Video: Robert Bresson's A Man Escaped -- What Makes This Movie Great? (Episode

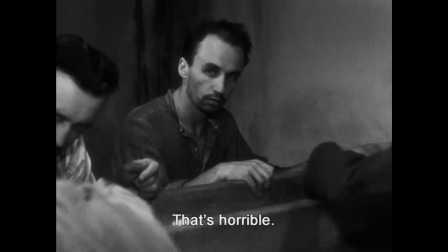(4:01)
It takes some social cooperation, the best he can do, tap on a neighbor's walls,
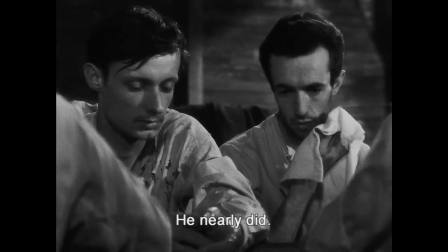(4:05)
talk to them when they meet in the courtyard very briefly during each day, be very patient, listen, have each other watch out for the guards.
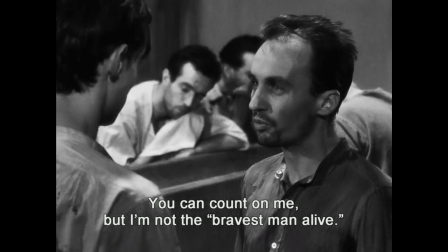(4:13)
And you do see a lot of social cooperation in this movie, although it's not noticeable because usually there's only one character on the screen,
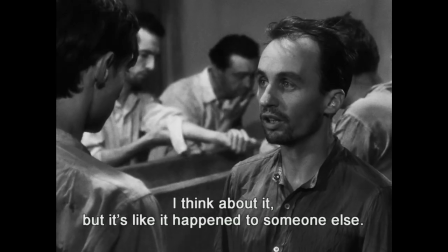(4:21)
but always there's more than one character, you know, a group cooperation going on behind the scenes. Nevertheless, I do think the individual man as a hero is played up here. And one of the things that shows up a lot in this movie are hands. Shots of big hands doing things with the mattress, with the wire, with the door, with the spoon.
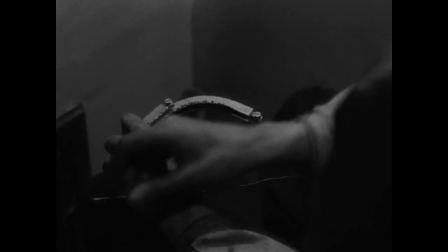(4:44)
All over the place, you get huge hands on screen, disembodied from the body of Fontaine, although you know they're his hands.
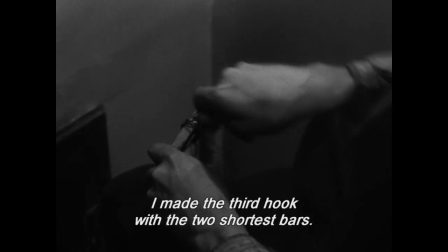(4:51)
This reminds me of the Renaissance ideal, particularly from Michelangelo.
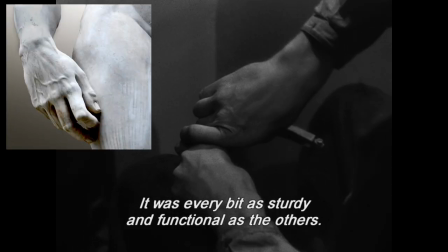(4:55)
If you look at Michelangelo's statue, David, the hands on the David are enormous, out of proportion to the body.
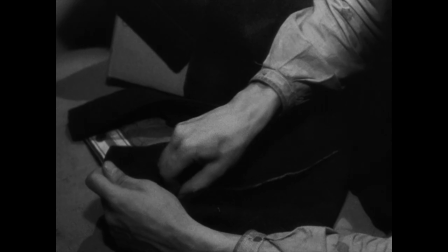(5:02)
And the question is why? Well, because the hands are the things that make things happen.
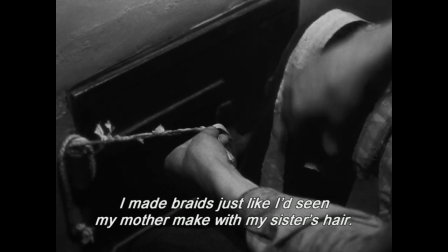(5:06)
In the real world, they do the labor, the craft, and they're connected to the brain.
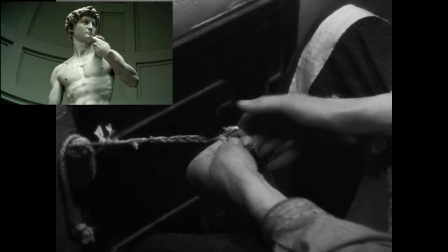(5:11)
The brain is the thinking organism, or the organ that, you know, creates all these things rationally in the imagination.
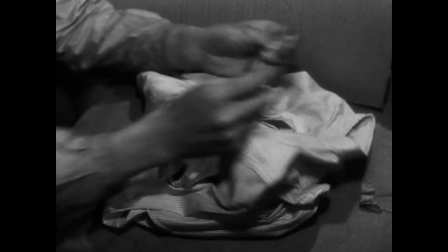(5:17)
But then the hands are the practical aspects that enact the imagination.
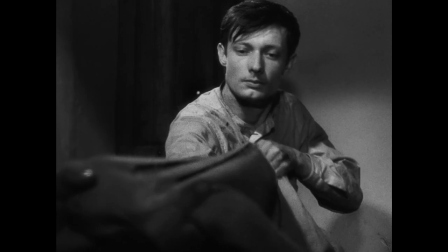(5:22)
And so in this movie, I think that's what you've got going on here, especially with disembodied hands.
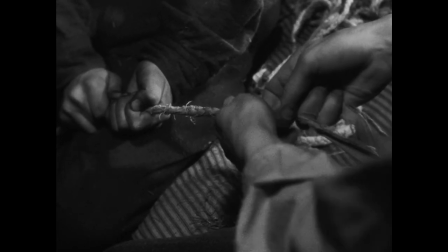(5:26)
That's all you see at times are Fontaine's, you know, craftsmanship with his hands.
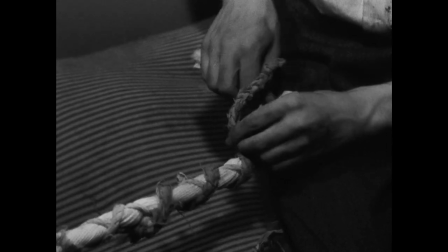(5:32)
This movie is praising artisanship, craftsmanship, meticulous details of the hands moving around,
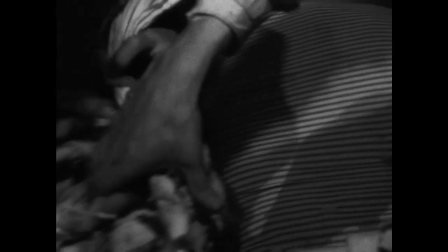(5:37)
and that's what gets him free, in part, not just his will and desire, but his ability to work with his hands.
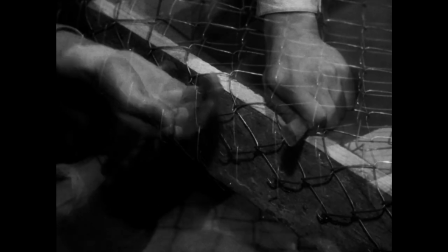(5:43)
Now, this isn't in opposition to the factory systems, the huge factories that are being built all over the world, obviously post-industrial revolution by 100+ years. And yet, you know, those things are taking over the world and we're losing artisanship and craftsmanship. Well, this movie is praising inherently the individual artisan as craftsman, thus breaking free of the systems that constrain, one of which could be, in a weird way in this movie, in the deep background, the factory systems that make stuff for people. And, you know, Fontaine in this movie shows you through various dissolves, and you'll see probably 150 to 100 dissolves in this movie showing you the leaps or passages of time.
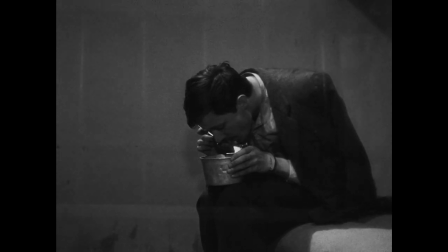(6:21)
Fontaine has to wait for a new spoon to show up. He's got to wait for, you know, to craft the door to get it to come apart. He's got to wait because he's transferred to a different prison cell. And waiting, waiting, waiting, dissolve, dissolve, dissolve. Those dissolves are really fascinating. This sets up, and here's a spoiler alert, although not really, the last shot of the movie, which I find to be absolutely fascinating. You know, usually the great movies have fascinating final shots.
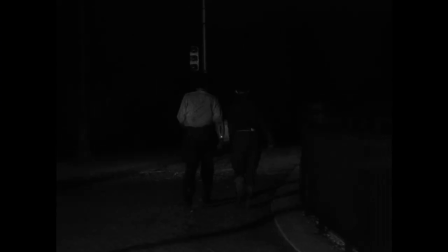(6:45)
Here you have Fontaine and the other man he escapes with disappearing into the night fog just outside the prison.
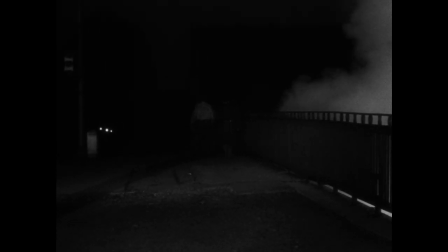(6:51)
So one, of course, you don't know what's happening to him. Two, this fog is like another kind of dissolve.
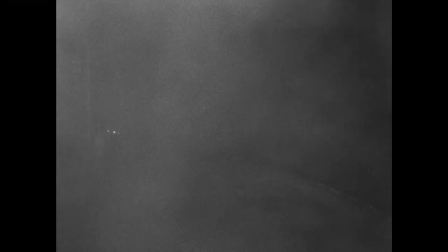(6:57)
It's the characters going into, as it were, the mists of time and dissolving into the background. And the movie is signaling to you, this is a historical movie. This kind of thing happened 13 years ago as of 1956, you know, in World War II.
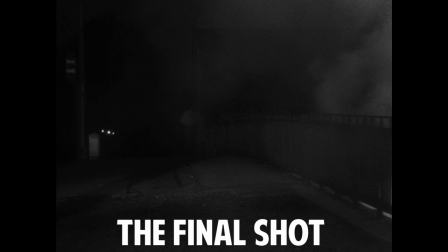(7:10)
And is he living now, or is that sort of thing, the sort of ethic, in the background of history, and have we changed too much? The question of, will Fontaine and his ethic and his, you know, heroism, will that be maintained in France post-World War II or not?
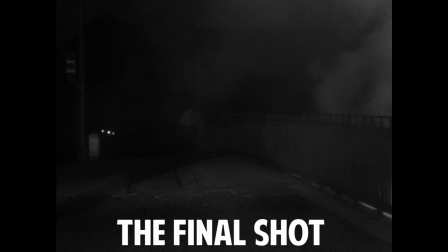(7:28)
I think that's one of the ideas going with him going into the fog in this movie, is he's dissolving maybe into nothing. So maybe his ethic and his heroism go away, or we might have another shot coming after that dissolve of it that doesn't happen in this movie, with you, the viewer, becoming like Fontaine and being inspired by him. And now Bresson is a very influential director, as you know. Just look around the internet, just look in movie history books. And I think pretty much any prison break movie that's going to be made is going to look to this movie. This movie occupies a lot of prison break territory. I mean, it does all kinds of things that later prison break movies do, making them feel cliched, because this movie did it.